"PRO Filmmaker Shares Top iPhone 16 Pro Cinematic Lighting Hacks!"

So let me go and show you the beautiful billiard room right across from here.
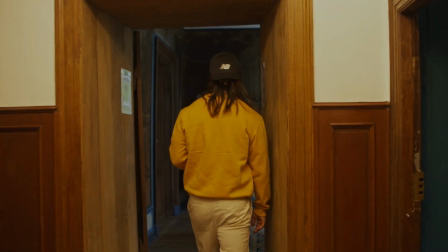Look at this place, Rafa. Look at these, I don't know if you can see the texture. It's like this painting on a canvas, you see? God knows how old this is.
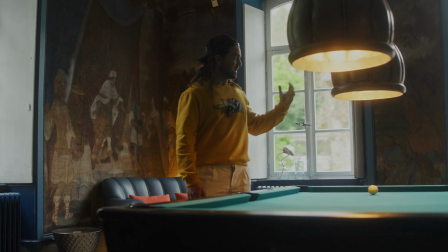338s
So right now, we have this main source of light coming here and another one here, right?
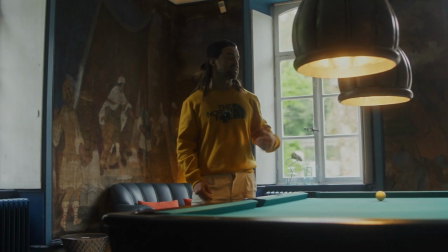345s
So you can see that, right? But if Rafa was to expose for outside, Rafa, do that.
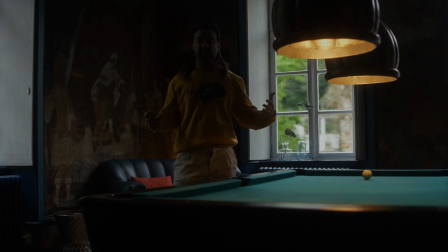352s
So this is it. Now you're exposed. Now this is where we want to introduce the lights.
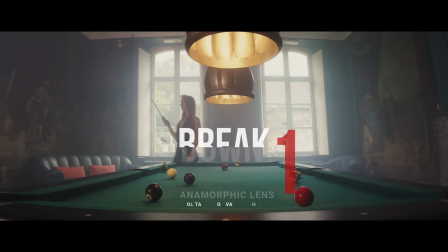358s Smoking rooms, wherever you are.
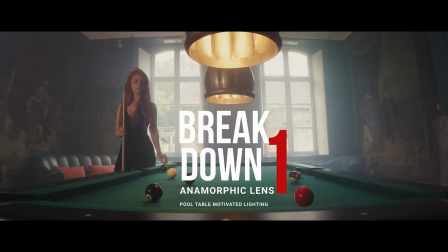364s It's just about closing time. So
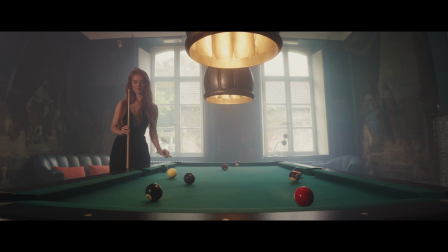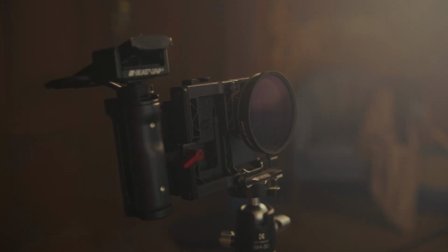371s
just going over the basics of the first shot that we have.
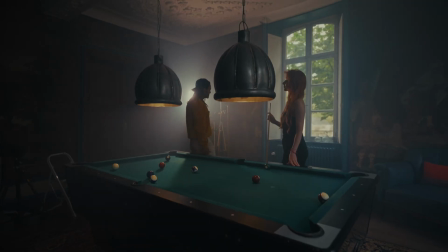374s
Like I said, like this big room has 3 windows here, and I'm using this light to make it like that this light is coming from this window.
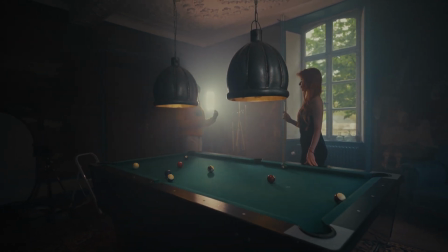383s
And as you can see in the shot right here, without this light, everything is dark because we're trying to expose for the windows.
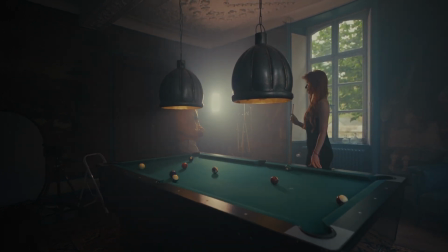391s
And once we do that, she's completely dark. And with this situation, we have her lit up, a little bit of fog, and that's it.
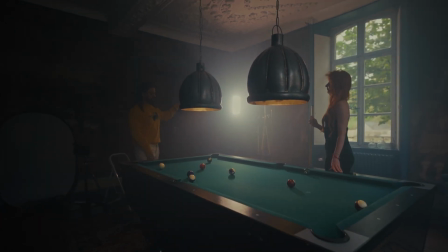398s
I'm only using one light, and I have the C100 from ZHIYUN is the only light that we're using here.
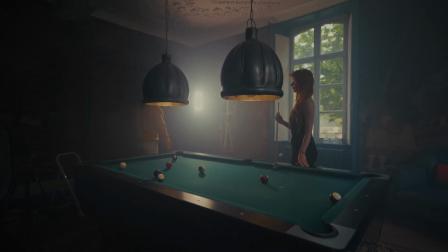404s
I love the fact that I can control the beam.
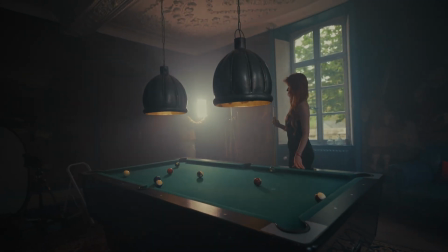407s
We do these 2 little curtains, close it down, open it, super easy to use, very powerful for a semi-tube light, if you will.
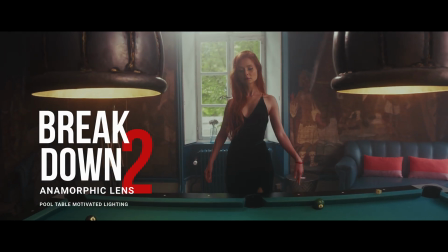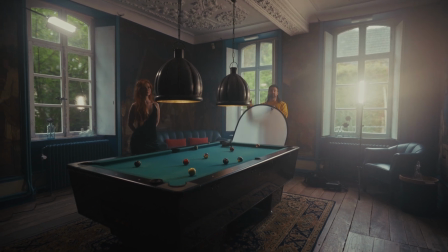423s
All right, so for this setup, I'm not doing anything crazy. All I'm doing is amplifying the light coming from these 2 windows.
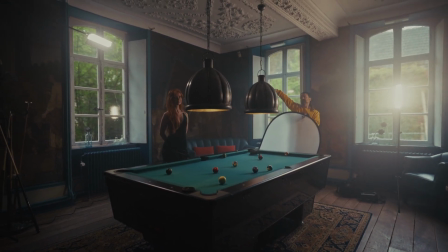432s
That's it, literally. I just have this light mounted up, coming down, and I got this light, and when I'm filming,
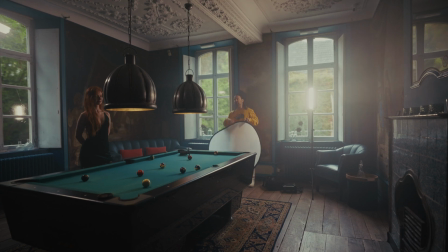440s
Rafa is making this thing soft, so there's no hard shadows on her face, because the light that's coming,
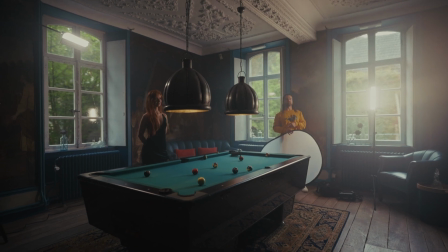447s
it's cloudy outside, there's light coming, and the light is super soft. It doesn't make sense for her to have harsh shadows on her face.
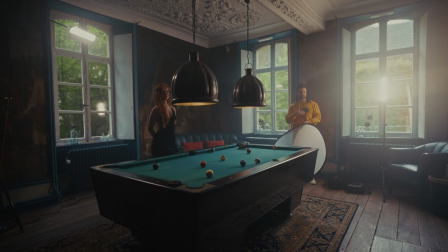454s
That's why we are doing this the way we're doing it. It's important that it's soft.
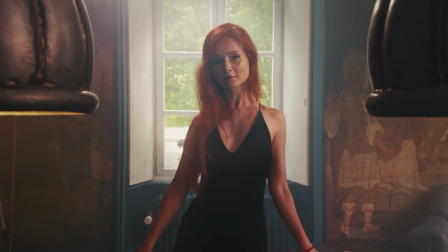459s
That one really doesn't matter because it's like a rim light. It's lighting the back of her head. It's like a hair light, and it's at 25%.
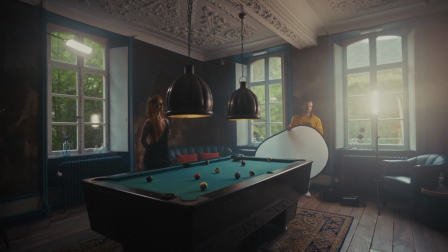469s
It could even be a little bit less powerful, but this is it.
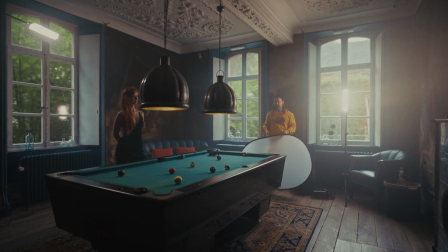474s
This is the setup that we have for this specific shot, okay?
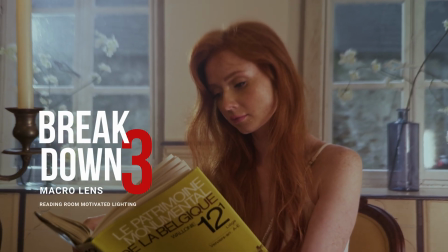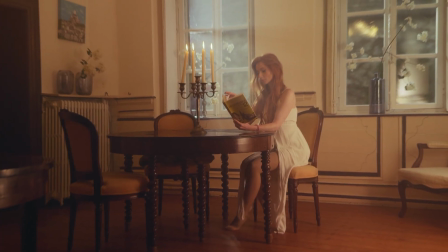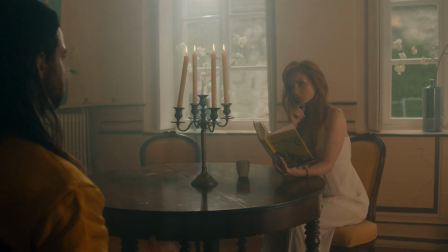486s
All right, so here we are in our second location, which is just a room across from the billiard room.
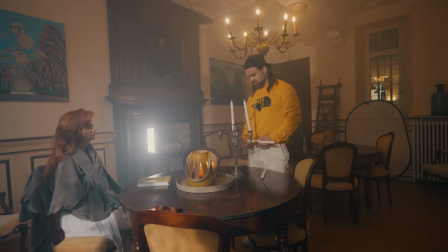494s
And the setup here that we have is, because we don't have any direct sunlight,
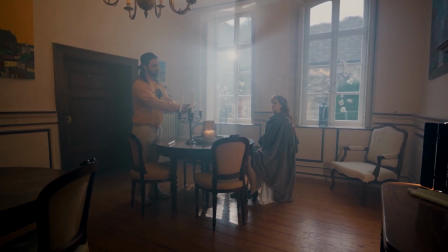499s
I've put the ZHIYUN G300 on a big stand outside to emulate the sun rays coming in.
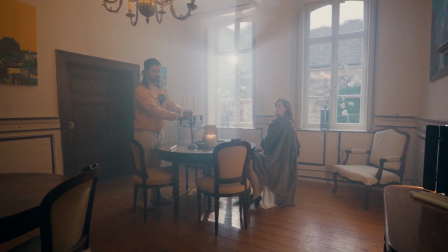506s
Of course, we have to fill up the room with some fog to get this effect.
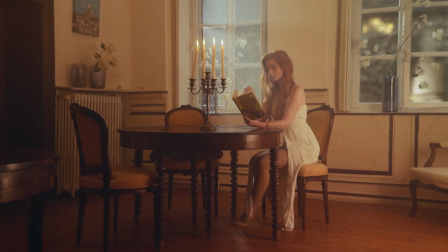510s
Now, I'm gonna try to put some candles in here, not necessarily to light her, you know, just to give some color into this image.
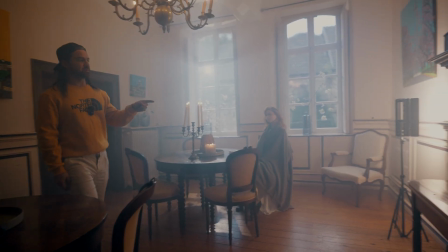518s
And I have a C100 setup here, bouncing off the wall,
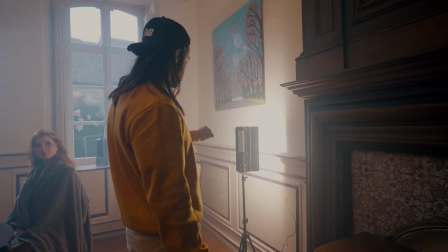524s
100%, full illumination at 100%.
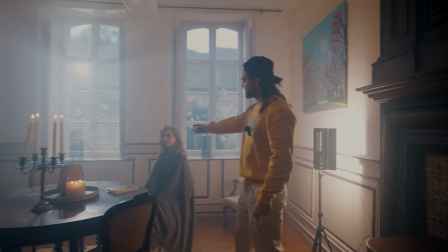529s
So I get this really nice light.
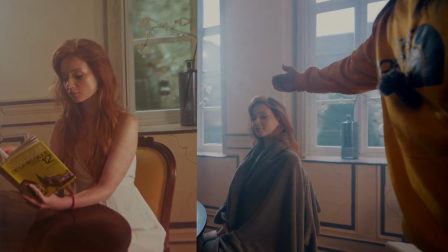532s
So the middle side is shadow, we got light coming from there, and the left side of her face is being beautifully lit.
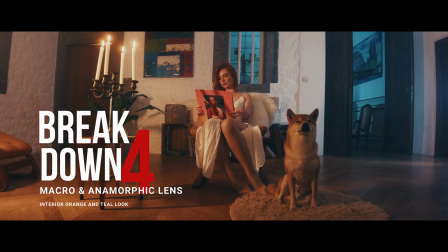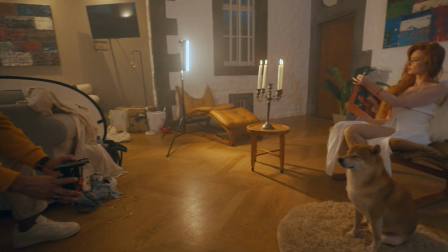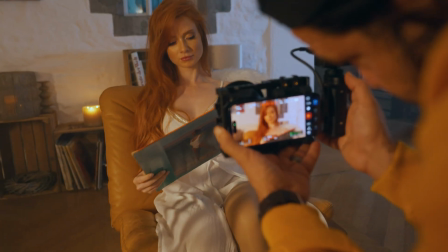553s
So I wanted to create some color contrast for this picture. I am using 3 C100s from ZHIYUN.
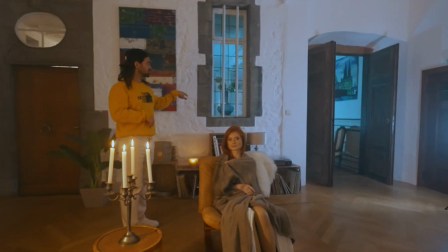561s
One is in the other room behind us with a really cool color.